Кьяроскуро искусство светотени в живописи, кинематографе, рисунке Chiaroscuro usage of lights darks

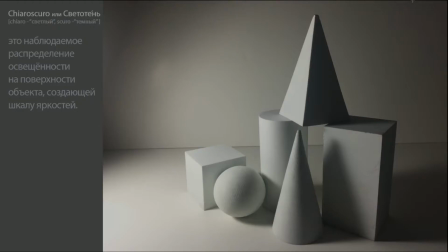0s
Итак, друзья, что же такое Киаро Скуро? Для начала разберем корни этого слова, которое состоит из двух итальянских, имеющих истоки в латыни. Это Киаро – светлый и Скуро – темный.
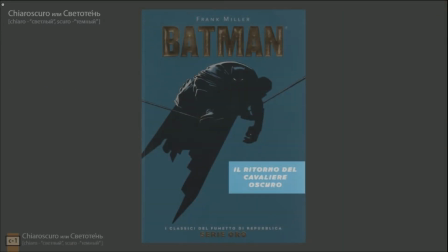16s
Серия комиксов про Бэтмена, которая называется «Возвращение темного рыцаря» на итальянском будет звучать «Иль риторно дель кавальере оскуро».
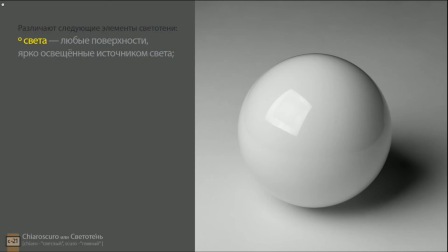25s
Давайте, чтобы нам стало ясно, сразу разберем элементы, формирующие светотень, чтобы нам было проще с вами общаться в дальнейшем. Есть света. Это любые поверхности, ярко освещенные источником света. Есть блики.
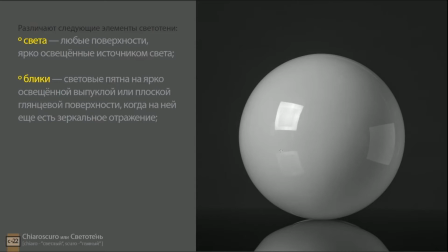41s
Световые пятна на ярко освещенной выпуклой или плоской глянцевой поверхности, когда на ней еще есть зеркальное отражение.
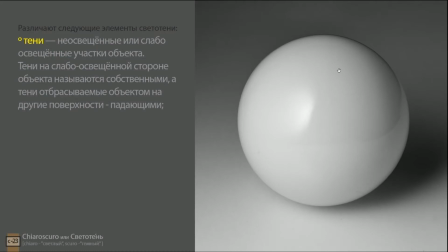48s
Также есть тени. Это неосвещенные или слабо освещенные участки объекта. Тени на слабо освещенной стороне объекта называются собственными, а тени, отбрасываемые объектом на другие поверхности,
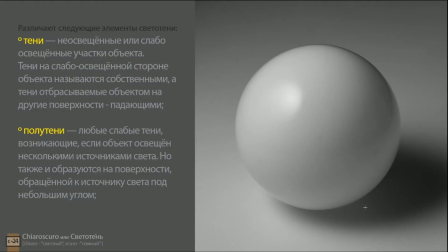58s
называются падающими Также есть полутени Это достаточно слабые тени, возникающие, если объект освещен несколькими источниками света Но также образуются на поверхности,
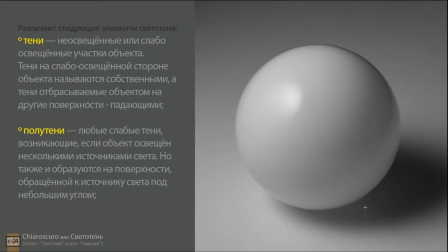71s
обращенной к источнику света под небольшим углом То есть, иными словами, это незначительные тени, которые присутствуют на самом объекте и, в принципе,
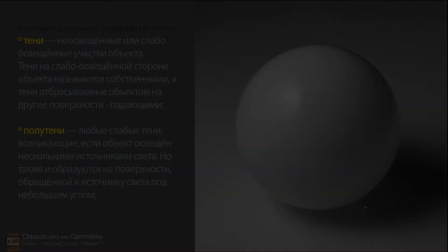80s
формируют объем этого объекта И наконец-таки есть рефлексы.
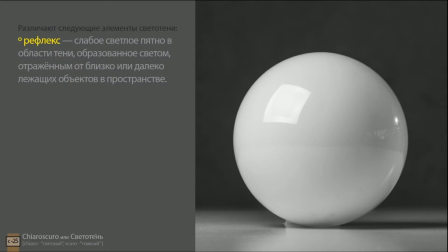84s
Это слабое светлое пятно в области тени, образованное светом, отраженным от близко или далеко лежащих объектов в пространстве. Иными словами, это какие-то предметы, отражающие свет.
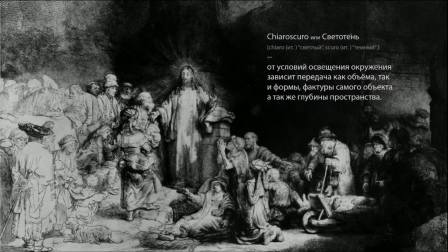95s
Как вы понимаете, никакого отношения к колористике или композиции в этом термине нет вообще. Поэтому термин относится в принципе как к живописи, скульптуре, архитектуре, так и к силографии, к фотографии, к дизайну и к кинематографу.
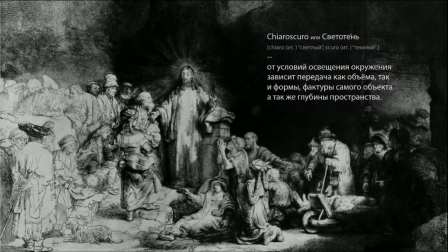112s
Но рассматривать мы с вами будем в основном примеры, конечно же, из живописи.
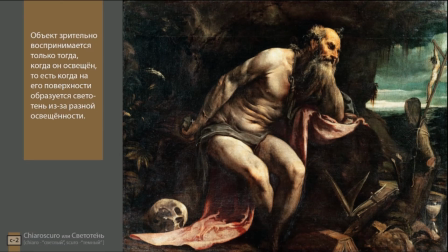116s
Я думаю, все согласятся, что видим мы только те объекты, на которые попадает хоть какой-либо свет. А значит, объекты образуют цветотеневой рисунок либо из-за разной освещенности,
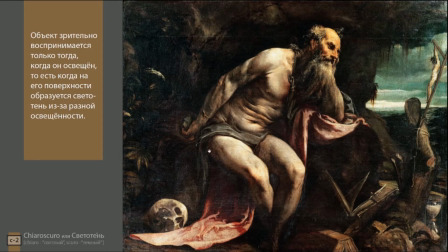130s
либо из-за сложной фактуры или формы самого объекта, или же и то, и другое вкупе.
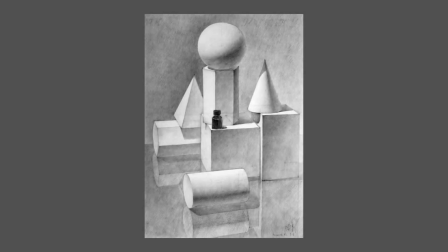138s
Светотень может меняться в зависимости от того, где находится объект, на который падает свет, а также его формы. Она может быть круглой, выпуклой, трапецииобразной, плоской, шершавой, полированной и так далее.
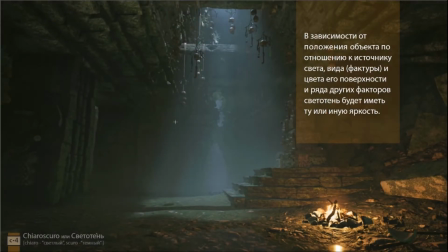150s
В зависимости от положения объекта по отношению к источнику света, или его фактуры, или цвета его поверхности и ряда других факторов, светотень будет иметь ту или иную яркость.
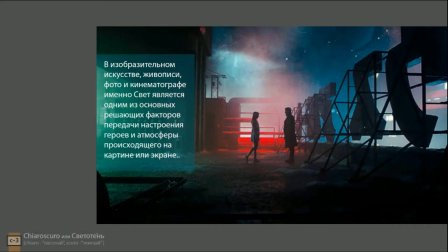162s
На самом деле, именно свет решает, каким будет картинка в любом изобразительном искусстве, ибо это средство передачи настроения героя сцены или атмосферы, возможности изображения глубины на экране.
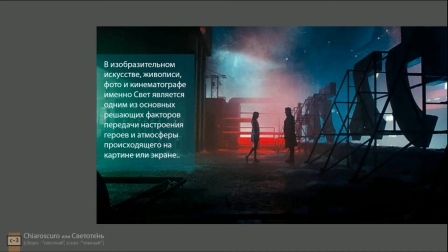176s
Светом художники дают нам понять масштаб расположения объекта в пространстве, его значимость или, наоборот, незначительность. Кстати, это кадры из фильма Blade Runner 2049 или 2049,
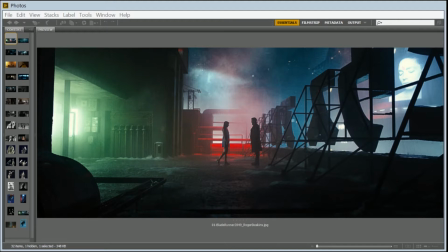190s
оскароносного кинооператора Роджерса Диккенса, получившего множество наград за свою работу,
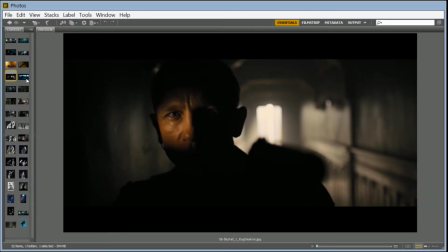197s
Ибо это средство передачи настроения героя сцены или атмосферы.
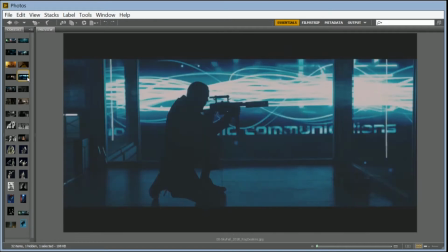203s
Это возможность изображения глубины на экране.
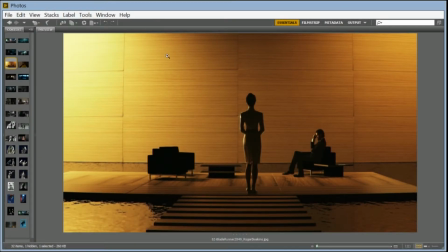206s
Именно светом художники дают нам понять масштаб расположения объекта в пространстве, его значимость или наоборот незначительность в кадре.
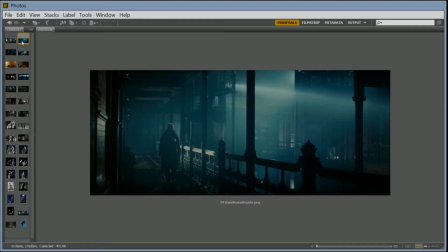216s
Посмотрите, насколько слабо освещен этот объект в кадре, то есть герой сам.
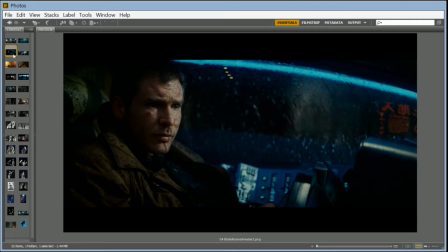221s
Но при этом мы четко понимаем его настроение, его эмоции, какую-то тревожность в кадре, драматичность.
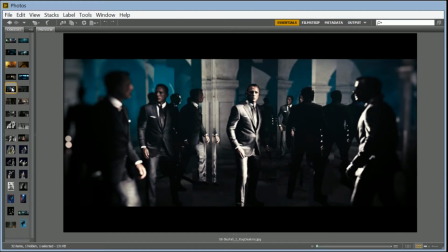227s
Это, кстати, кадры уже другого оператора и другого режиссера, но это не делает эти сцены менее интересными.
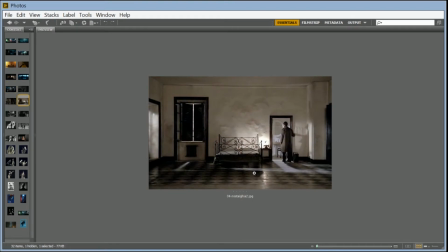235s
Посмотрите, насколько детально проработаны именно те участки сцены, на которые мы, зрители, хотим смотреть.
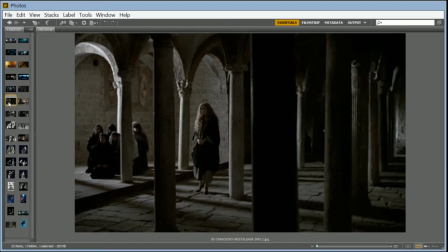241s
То есть оператор посредством света заставляет нас углубиться именно в ту мизансцену, которая для него имеет большее значение.